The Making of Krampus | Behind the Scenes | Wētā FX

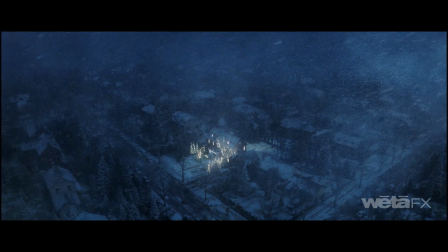[0:01]
Krampus is a darkly festive tale with an 80s horror aesthetic.
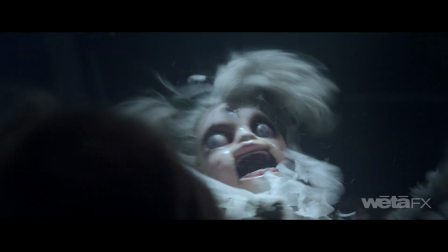[0:05]
This ancient evil is brought to life through a balance of practical puppets, props, and makeup,
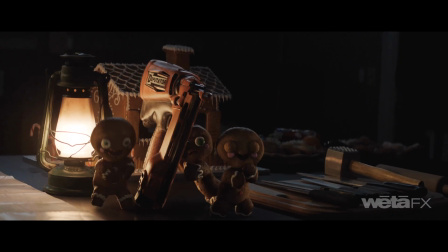[0:10]
complemented by digital visual effects and an all-CG animated flashback sequence.
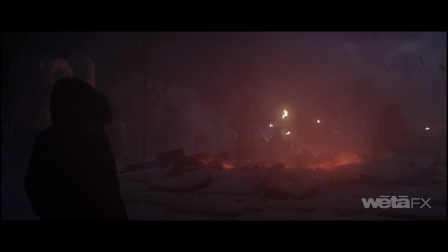[0:17]
Once the evil is unleashed, it is the creatures who take center stage.
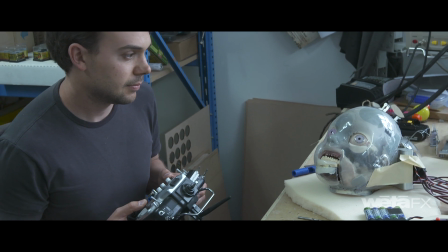[0:23]
The cherub is the embodiment of the 80s horror aesthetic. An old doll was stripped for parts and made monstrous with lots of sculpted elements. While traditional rod puppetry was used for the arms and flying motion, the eyes, mouth, and wings were servo-controlled.
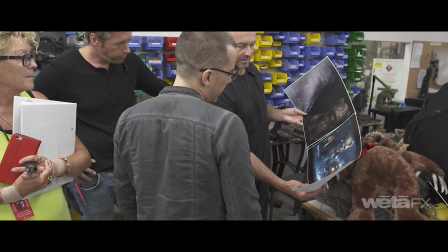[0:43]
Teddy was custom fabricated, right down to the mouth of beastly fangs cast out in silicone.
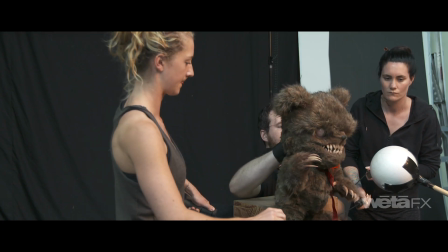[0:48]
Expressions were hand-controlled from behind the head, and the rest was traditional rod puppetry, with up to 4 puppeteers acting out complex movements.
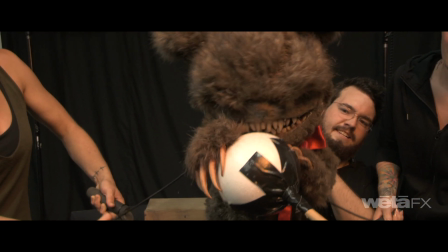[0:55]
There was also a stunt Teddy used for the destructive shots.
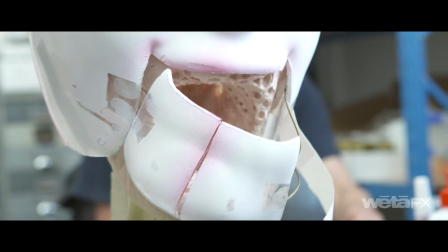[0:59]
For the clown, 3 different heads were sculpted, one with a yapping servo-controlled jaw, another with a mouth fully extended, and a third stunt head.
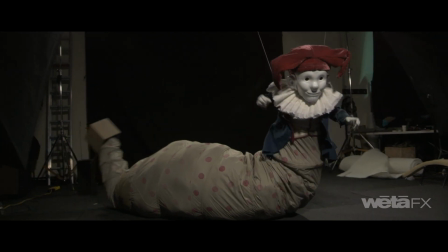[1:08]
3 puppeteers controlled the arms, body, and the contents of the stomach from inside the creature.
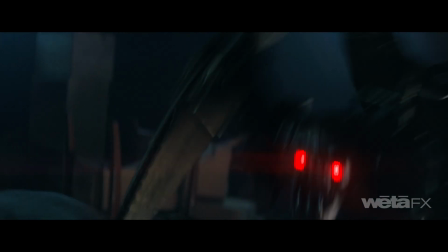[1:15]
A rig attached the 3D printed killer robot to the unlucky actor's back. Motion was a mix of simple cable pull stabbing action and animatronic elements. The dynamic action of the marauding gingerbread men was handled digitally to maximize the frenetic energy of the sequence.
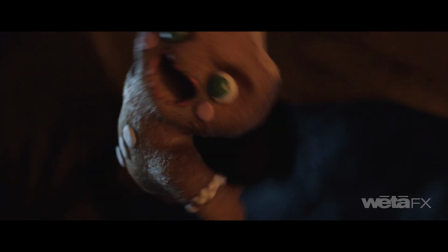[1:31]
Simple candy features were exaggerated and distorted into hero expressions of shock and rage to help animate the Stooges-inspired trio.
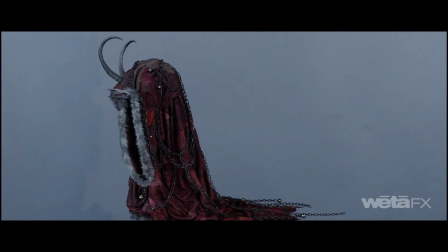[1:39]
Bringing Krampus to life required both digital and practical effects. A complete and fully mobile character was created with a gruesome mask sculpted and cast out in silicone.
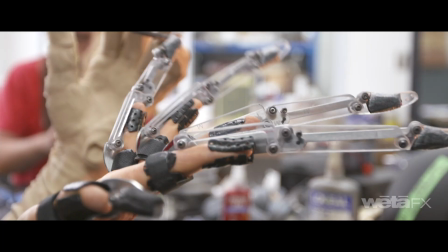[1:50]
Long foam latex hands and fingers were created along with extension mechanisms.
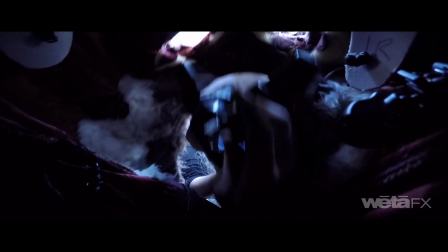[1:54]
Inside Krampus, a puppeteer in dog-like stilts controlled facial and arm movements, looking out at the world via a video screen.
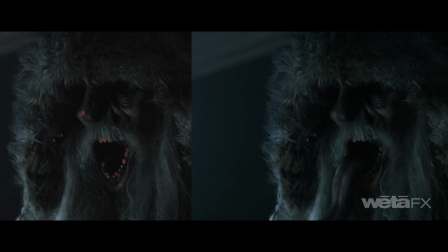[2:03]
CG was used to animate his tongue, and a fully digital Krampus was built for some of the bigger action shots.
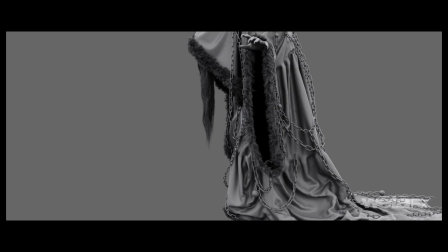[2:09]
We combined scans of the practical Krampus to help with the cloth simulations and overall shape, and combined these with a digital creature build underneath.
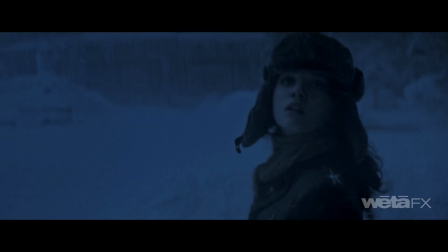[2:16]
His slightly deformed shape and hooved goat legs made for a distinctive gait that drove the animation, particularly as he jumped from house to house.
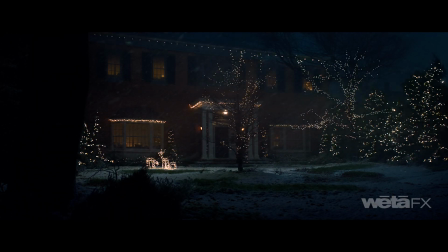[2:24]
Fully digital establishing shots, 2.5D set extensions, and traditional matte paintings were used to broaden the palette of the film and make it feel bigger.
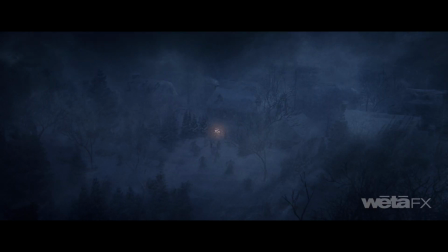[2:32]
But even the full CG shots were driven by a practical aesthetic.
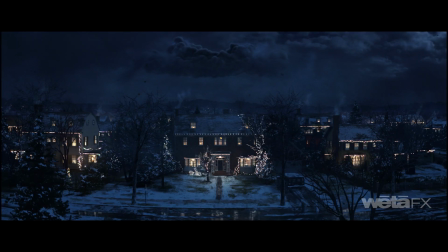[2:36]
For example, the large digital cloud shot was made to look like a practical cloud tank style effect.
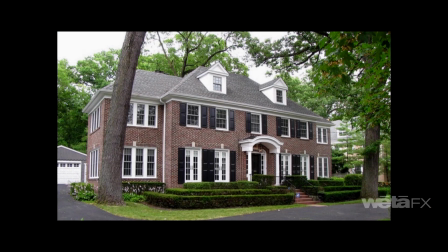[2:42]
Digital houses were added to shots to extend the neighborhood and give it a slightly demented John Hughes feel.
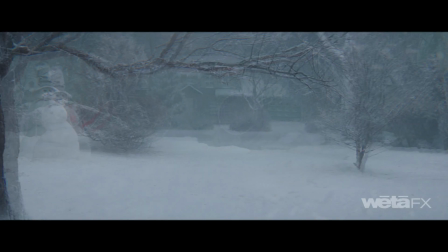[2:48]
Digital atmospheric conditions such as mist, fog,
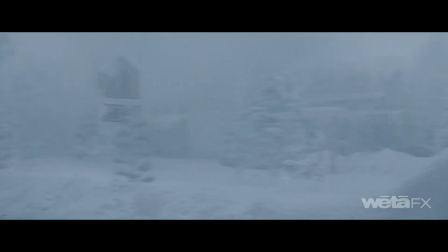[2:51]
and snow were added to supplement practical on-set effects and create more complex blizzard-like conditions, helping obscure Krampus in the wide shots.
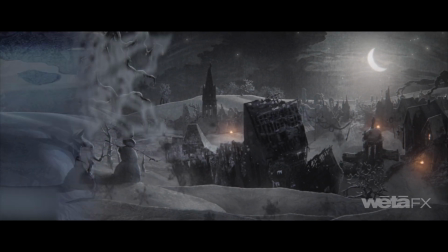[3:01]
From the beginning, director Michael Dougherty wanted an animated flashback sequence to depict Omi's childhood encounter with Krampus.
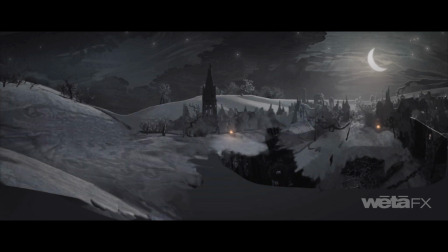[3:07]
To achieve this,
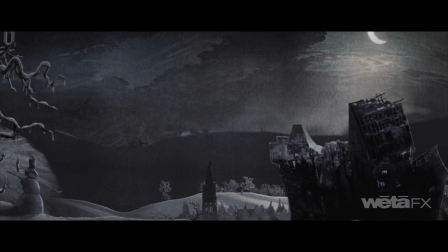[3:08]
we created a stylized cardboard cutout look where elements of the concept paintings were put on cards to create the look of a handcrafted stop-motion miniature.
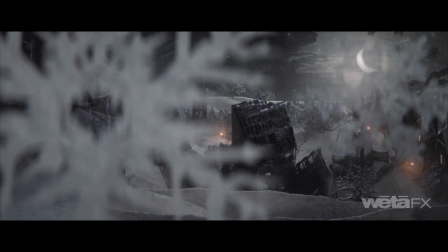[3:16]
Even the snow simulations were achieved with hand-painted individual snowflakes, animated by hand and processed to mimic an Oxbury-style optical composite.
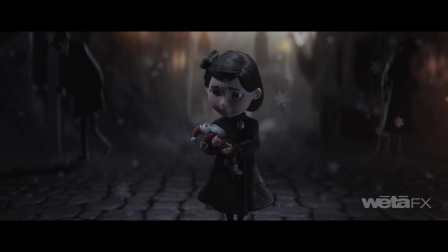[3:26]
The characters in the sequence are all cardboard cutout shadow puppets, done in faceless silhouette, with the exception of Omi herself.
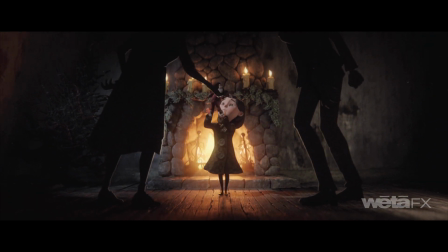[3:34]
She was created as a fully formed 3D character, with the imperfections of a hand-posed stop-motion puppet.
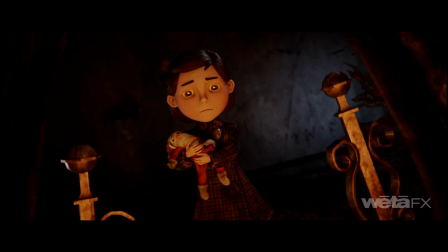[3:39]
Even the cloth of her dress moves with a snappy motion that looks distinctly non-CG.
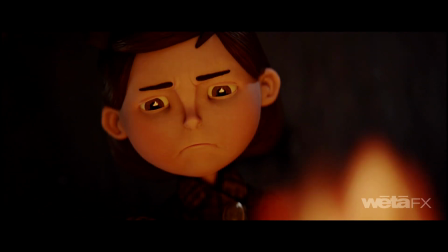[3:44]
This approach helped us keep her character's emotions front and center during this pivotal moment.